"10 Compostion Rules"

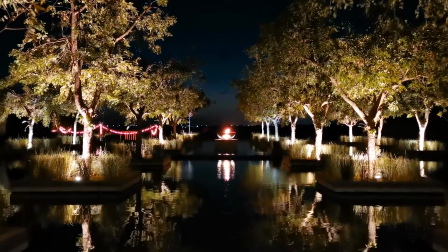4:03 Usually I would frame my horizon on a third, but in this clip, because there's water reflecting all of these trees, we have a very symmetrical image, so I framed my horizon in the middle so that you could see the reflection equally on the bottom.
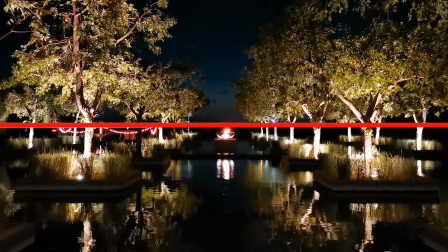4:14 So pay attention to your image, and when you find opportunities to have symmetry, make sure to frame accordingly. Moving on to rule number 4 is to create depth. And there's a few ways you can create depth, and we'll discuss many of those throughout the rest of
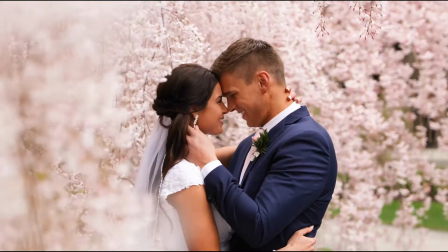4:26 this course, but probably the two most common ways to create depth are to use a lower aperture and to use foreground.
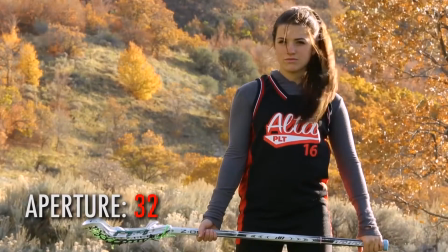4:32 I personally love shooting at low apertures, like at a 2.8 or lower,
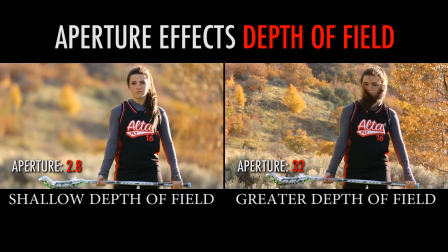4:36 and the reason being that when you use a low aperture, it knocks your background out of focus and gives you a shallow depth of field, thus creating more depth to your image.
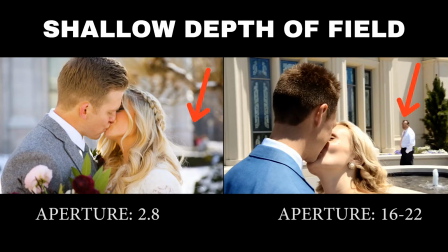4:43 Take a look at this side-by-side example. There's people in the background of both of these shots, but you can't tell in the shot on the left because the background is out of focus. By bringing your aperture down, this helps your viewer focus on the subject and not get distracted by unimportant details in the background. But shooting at a lower aperture doesn't do much for your image unless you have a foreground object and a background object.
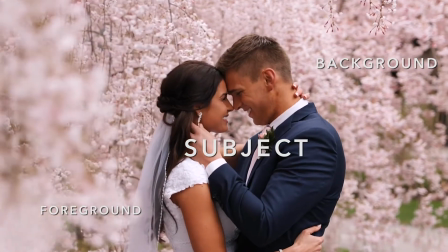5:04 Always look for opportunities to add layers to your image.
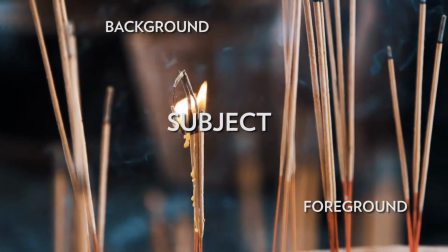5:07 So anytime I'm glide camming, I'm always looking for some kind of foreground to glide up against to make my image feel more three-dimensional.
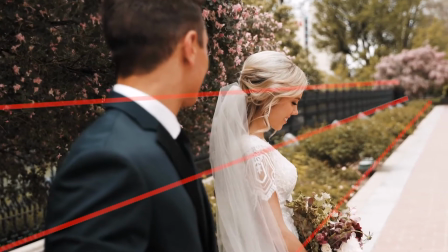5:13 Moving on to rule number 5 is leading lines, which means use leading lines to lead your eye into the center of the image or into your subject.
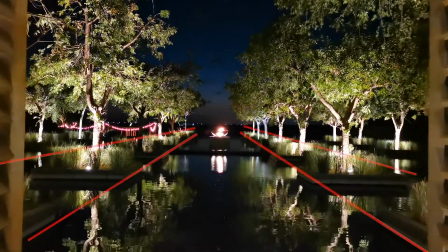5:21 Lines are a very powerful visual aid to help draw your eye into the subject, and they can also contribute to creating depth as well.
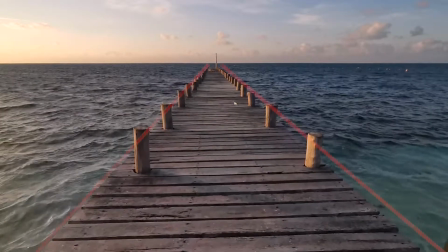5:27 So again, when I'm shooting, I'm always looking for bridges or fences or any natural lines around me that I can use to create depth
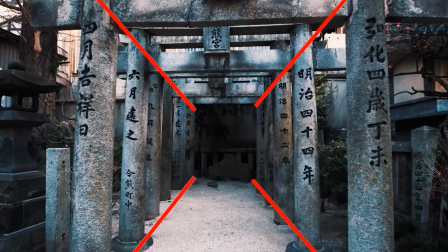5:33 to my image and lead my viewer's eye towards the center of the image or towards my subject. Rule number 6 is to balance diagonally, which basically means when using the rule of thirds and you have your main subject on a third,
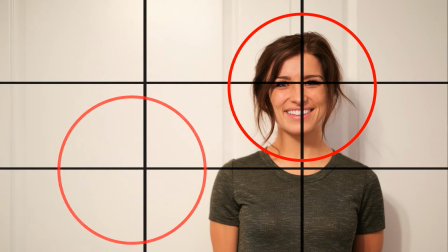5:45 this can sometimes leave an empty space in the other third, resulting in an unbalanced image.
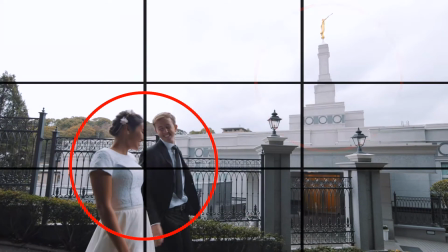5:50 So I always try and balance the weight of my subject by including another object to fill on the other third.
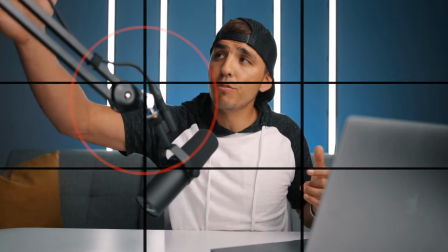5:55 So for example, in this image you're seeing right now, I have a microphone stand filling up the top third of this image,
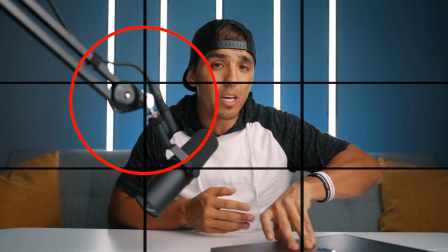6:01 but it felt a little bit unbalanced to not have anything on this side. So I brought in my computer to fill in this bottom third, which makes the image feel more balanced.
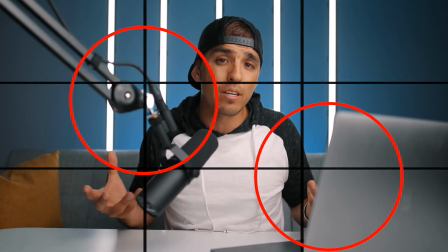6:09 So this diagonal principle states that the most important parts of an image or main subjects should be placed along this imaginary diagonal line drawn across your image. Moving on to rule number 7 is patterns and repetition. Patterns and repetition are aesthetically pleasing to the eye, and you will often find them in man-made buildings and structures.
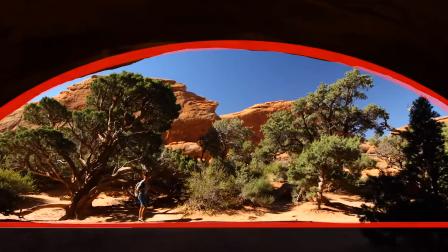6:26 So as a cinematographer, I'm always on the lookout for patterns and shapes and lines and anything that can make my image look more interesting. Rule number 8 is framing. This is one that I see a lot of people struggle with as well,
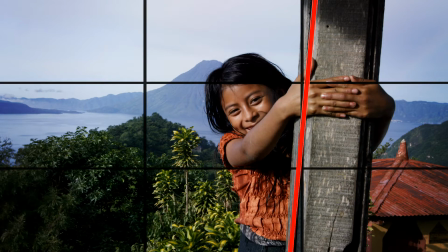6:37 is they don't pay attention to the framing and they have crooked lines or tilted horizons or barely cutting
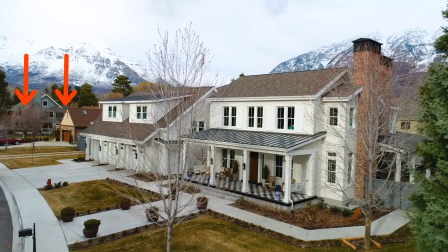6:43 something out of the frame or barely including something that doesn't need to be in the frame. Pay attention to everything that's in your frame and use the natural lines that you see in your image to help guide your framing to make it look more professional. Obviously, there's times when you'll disregard this, like if you're using a Dutch angle shot,
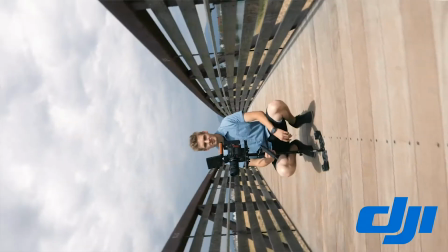6:58 which means you're purposefully angling the camera off horizon in an attempt to make your audience feel uneasy or disoriented,
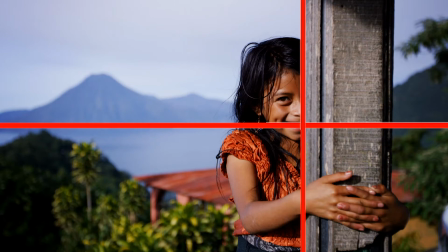7:03 but otherwise, try and keep your lines in your image vertical and horizontal in your frame. Rule number 9 is dominant subject.
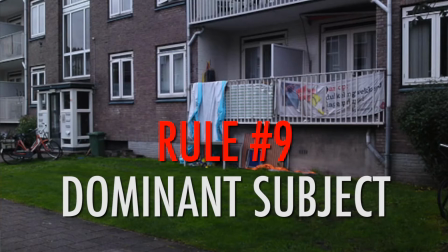7:10 This is a huge one. Probably one of the biggest mistakes I see beginners make is they don't have a clear dominant subject in their image.
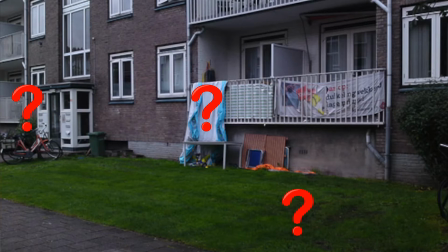7:16 Take for example this image and tell me what you think the dominant subject is. What are you supposed to be looking at? Is it the tarp hanging off the balcony? Is it the bike? This image makes me so confused because I don't know what I'm supposed to be looking at. There's no dominant subject, which makes it a very poorly composed image.
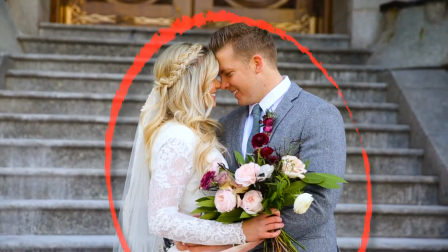7:32 Using some of the rules we've talked about already, you can help your viewer know what the dominant subject should be by filling your frame with the subject, using the rule of thirds or of symmetry,
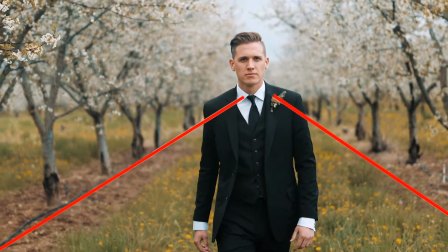7:41 using leading lines to draw your viewer's eyes into a specific point, using a lower aperture to help blur out unimportant details, and so on.
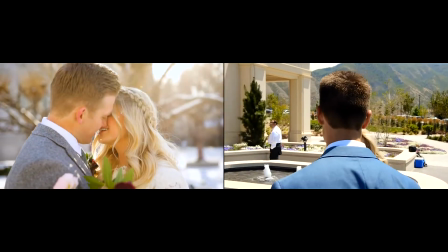7:48 Going back to our good and bad example of the two wedding shots, they both did a great job at filling the frame with the dominant subject,
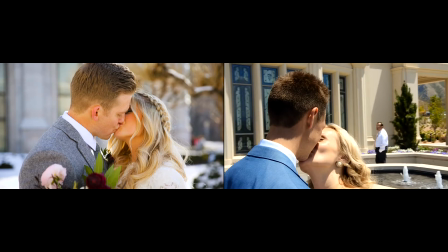7:54 but it's a lot easier to focus on the bride and groom on the left because everything behind them is knocked out of focus,
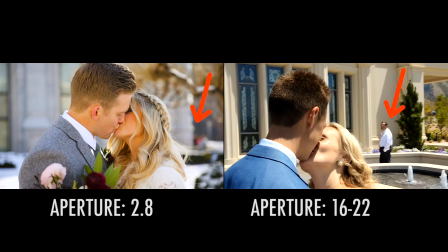7:59 whereas the image on the right, there are people walking in the background and they're all just as in focus as the couple because they used a higher aperture. So the subject is less dominant by allowing the background to also be in focus. And I see this issue a lot with drone shots.